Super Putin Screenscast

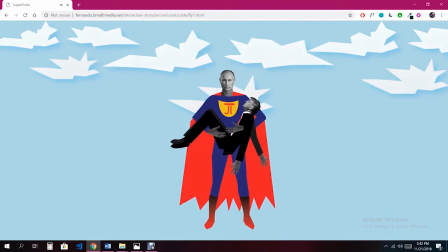[4:07]
The second part of the code continues the story smoothly and contributes to the whole humorous chain of events following my fellow coder's part. Here, Putin floats in the air while holding Trump in his hands, saving him from the deadly fire started by the Mexican, thing done through an animation that translates the height axis.
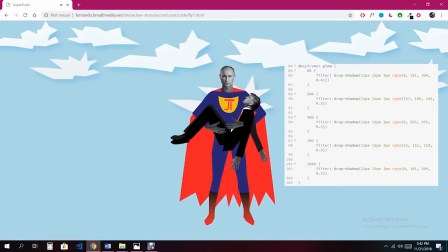[4:27]
The clouds have been added a glowing animated effect so that the user can get a subtle suggestion that this little piece of interactive animation is not done yet,
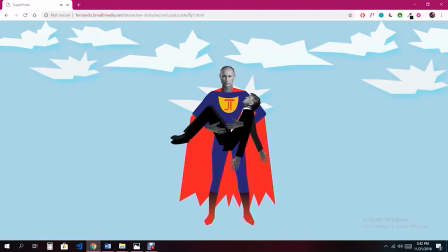[4:36]
and he or she can continue clicking to move forward and explore thoroughly. Also, the music, picked up by the user experiencers, is suggestive so that it builds up tension.
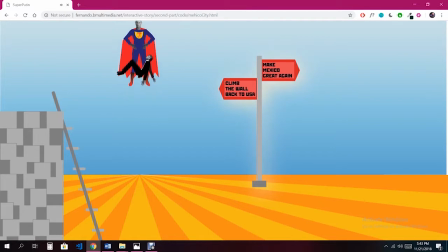[4:49]
The new scene presents chained events done with combining JavaScript and CSS.
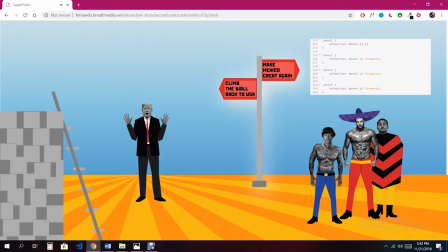[4:54]
I have used 3 move classes for 3 separate elements, Trump and Putin in the same PNG and Trump and Putin in separate PNGs, things which are synchronized with playing with the display option in CSS through JavaScript code.
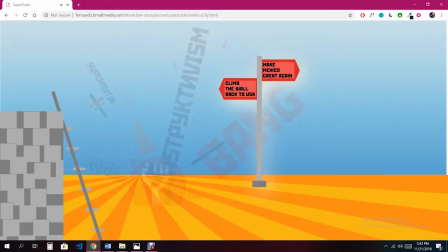[5:08]
The explosion, nicely interpreted through the Russian constructivism style by our team's designers,
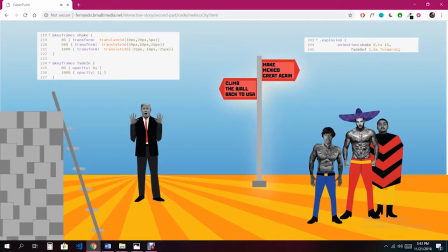[5:14]
is added a shake animation which is done by a transform option that moves the graphic sequence on a 3-dimensional axis really fast. Then Mexicans and the helpless Trump appear through manipulating the dome style object.
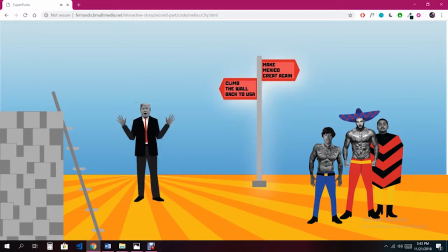[5:27]
The crossroads sign is clickable as a glowing radiating white light comes through it, which can be Trump's salvation. If the user clicks on the easy way out, climb the wall back to USA,
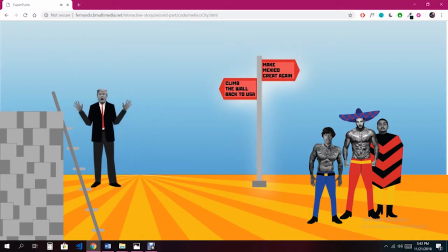[5:40]
the chained animation follows its natural path and Trump is added the 4th move class, which is followed by another explosion that finally takes him down.
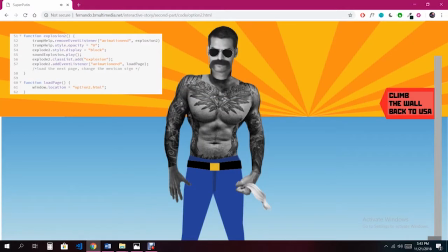[5:48]
Through a JavaScript function,
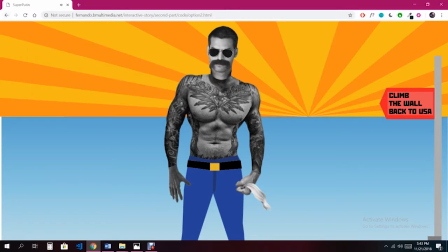[5:50]
we switch the location of the window element by adding a new HTML file that leads to the Mexican winning ending scene.
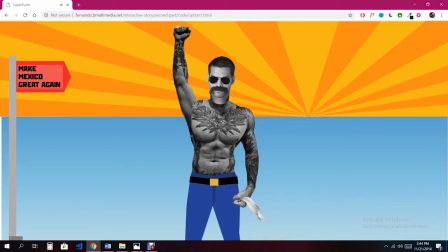[5:58]
If the user clicks the other option, the same scene appears because no matter what Trump does, there is no escape.
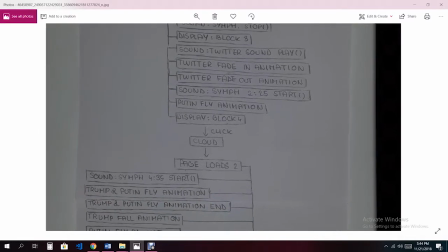[6:04]
The song in this part, as in the others, implies autoplaying,
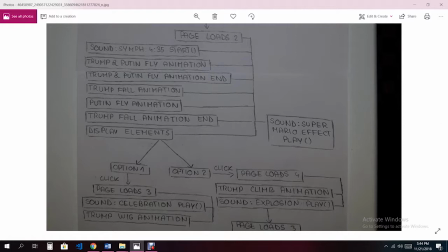[6:08]
so it is added through a trick in HTML as Chrome does not allow songs to be played automatically.
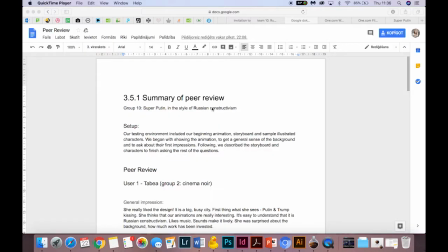[6:13]
Hi, my name is Renate Meimere and I'm responsible for the user experience. We made an expert test with Tabea from group number 2 and Justina from group number 8.
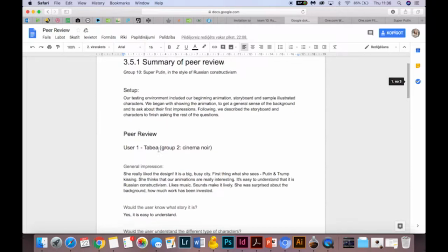[6:27]
Generally, experts understood our idea and both were surprised about animations, how good they are.
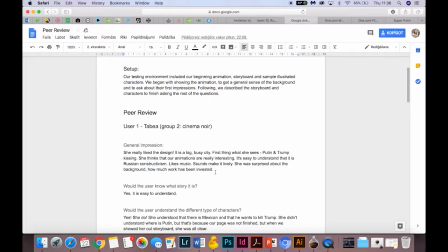[6:36]
They suggested to make the graphics a bit bigger to emphasize the Russian
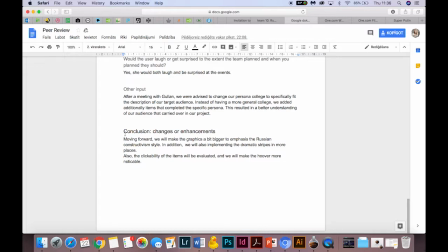[6:42]
constructivism style and to implement the dramatic stripes in more places. And the third thing, they recommended to make more visible objects that can be clicked. Of course, we made all the recommendations.
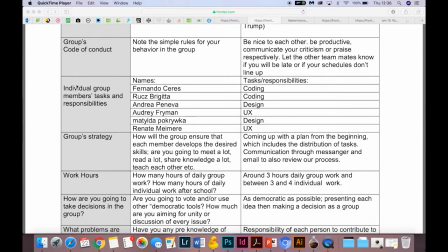[6:58]
The most useful in the collaboration agreement was that we knew what each of us should do, our responsibilities.
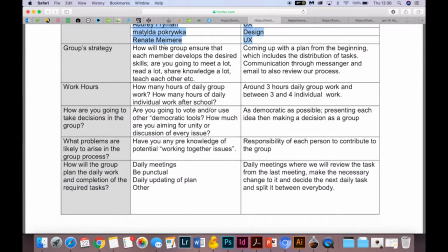[7:06]
Also, it was good to know our group strategy, which we established when we wrote the agreement.